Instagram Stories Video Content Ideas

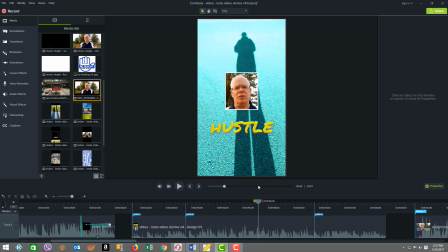4:08 You know, how those details and how I created some of these things will be done and shown in a later tutorial. So now we can see that we got this nice, you know, colorful text overlay, kinetic text, and then on a nice motion background.
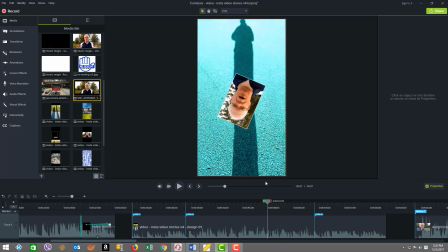4:24 Then I go into the next cycle where, I actually do a spin of my head as I'm talking,
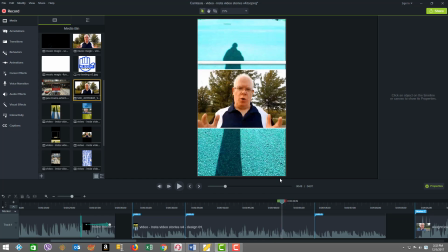4:30 and then bring a bar out, and I do a visual scan and spread out the width of the video.
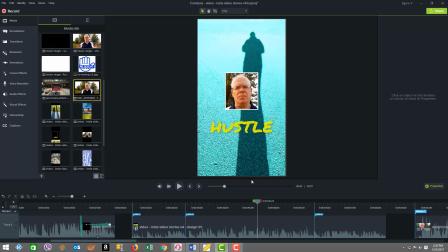4:35 So all of this keeps it all nice and engaging for the viewer that's watching.
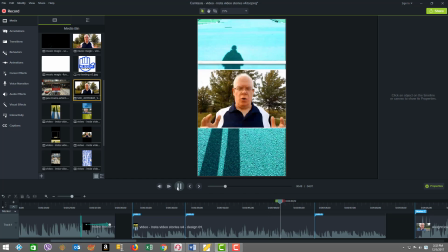4:39 So if we see that again, help them to use video to grow in their business.
So see how that there's so much going on. We have that movement plus the movement of the video background, which keeps it, you know, very interesting. And then at the end of this cycle, I then go in to change things up,
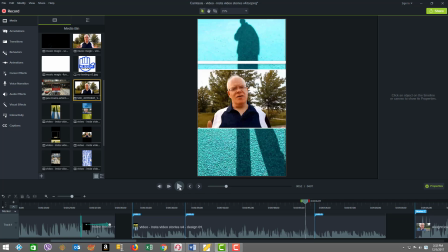4:56 and I go into a little slow motion part of the footage, so watch that right here as we go.
Young today.
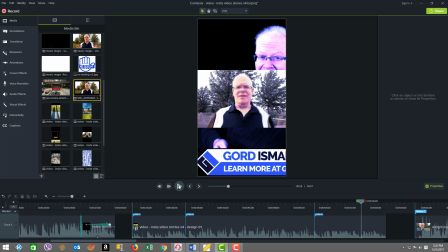5:08 And then you see as I come out of the slow motion, I colorized the background and the video clip in the middle as well again to mix things up. And this time the footage in the background is changed up, which is actually a picture of me.
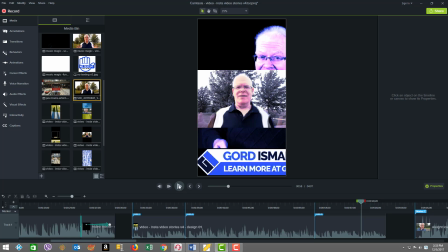5:23 And I'm actually, you know, showing a little marketing, showing my site name and a picture of me and my lower thirds. And this sort of scans, meaning the motion of the background clip goes from right to left as we play out the clip. Just watch how that unfolds.
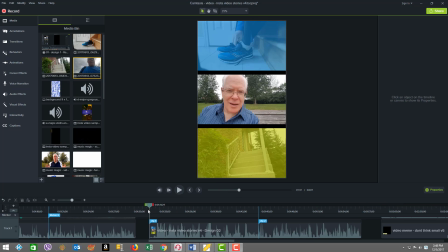5:43 Now let's look at design layout number 2. This is my favorite. I call it the triple stack because I basically have 3, 16 by 9 clips put vertically stacked one on top of each other. And in between there's a little border space for putting things like hashtags when you upload.
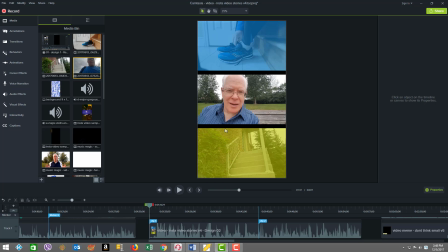6:01 But what also adds to the beauty of this is I've not only do you have 3 motion clips that tell the story about my weight loss, and what you hear though is the voice of me in the middle clip. You also have colorization on the top and the bottom, which adds another visual flair to what we're looking at.
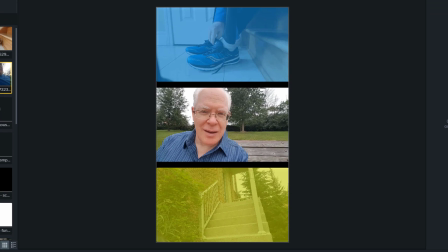6:20 So let's just watch a little bit of this and see how it unfolds.
Hey everyone, welcome. It's Saturday morning. It's Gord here. I have something very special to share.
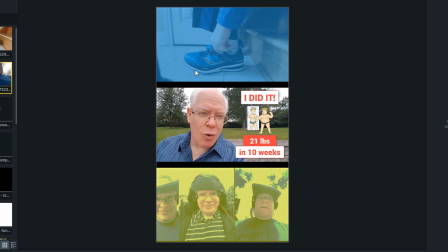6:29 And did you also see on the top I had that kinetic text where I said,
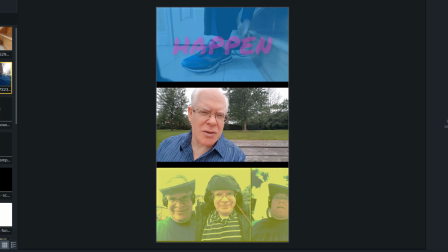6:34 making it happen in nice different colors, just to add to the color and beauty of things, and just all flows really nice.
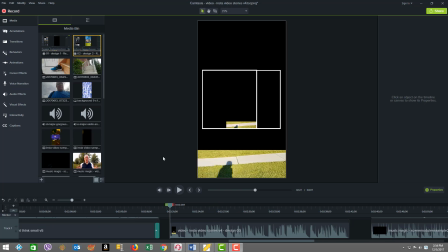6:42 In design number 3, we're using the similar theme about don't play small, but now we have some really cool different visual elements happening again. So let's just play this for a bit and see what happens.
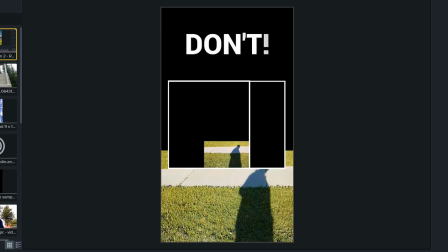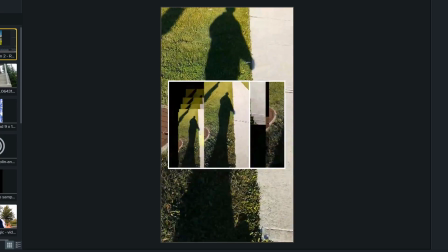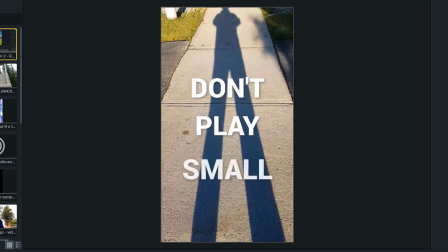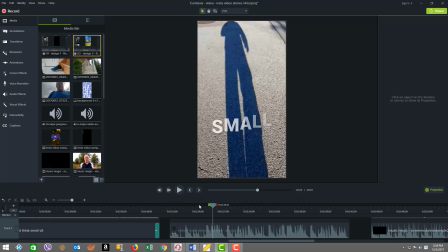7:10 So there's so much cool stuff going on here. I'm going to start at the beginning.
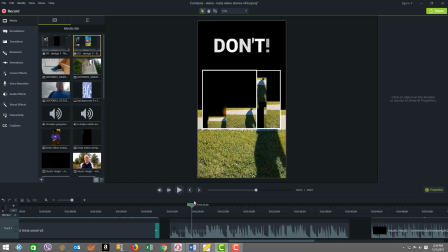7:14 First, you see I have the video in the background sliding up to fill the vertical, so that creates a nice visual element.
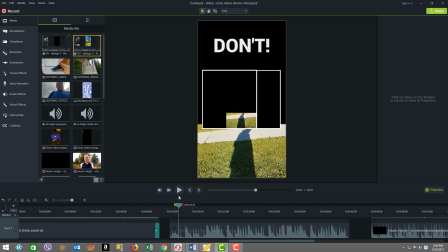7:21 But while that's going on, and I create anticipation by just throwing the text word at the top called don't.
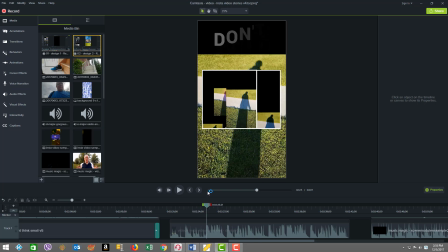7:27 But in the middle, with the beat to the music, you see 3 video clips simultaneously playing,
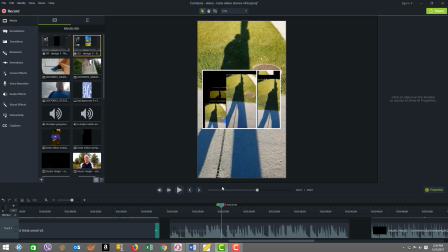7:34 but all sort of jumping to the beat, the 2 outside ones, and they're different size.
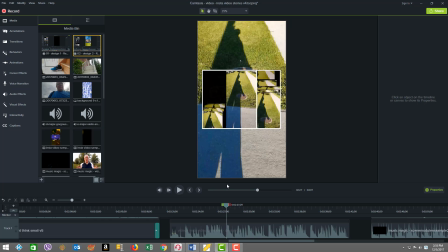7:39 And I created that really interesting visual effect with a product called Magic Studio.
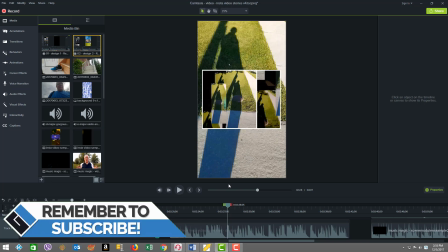7:45 It's about music and visuals combined, and I'll have a link for that down below in my video description.
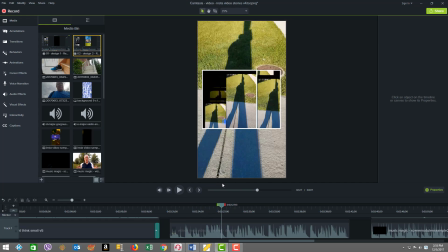7:52 But this created something quite interesting and unique, and with like a nice little white, and then we had a nice transition ripple effect,
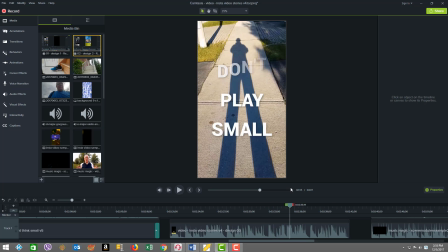7:59 and then now the text is brought in just straight along the background and then fades out and up off the screen.
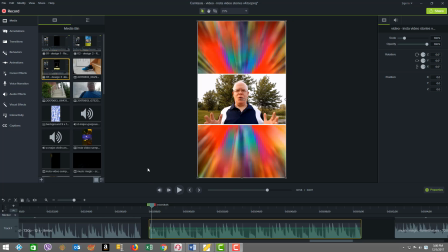8:08 In this next design, design 4, you can see I have this radiant light effect with all of these colors, which is really cool.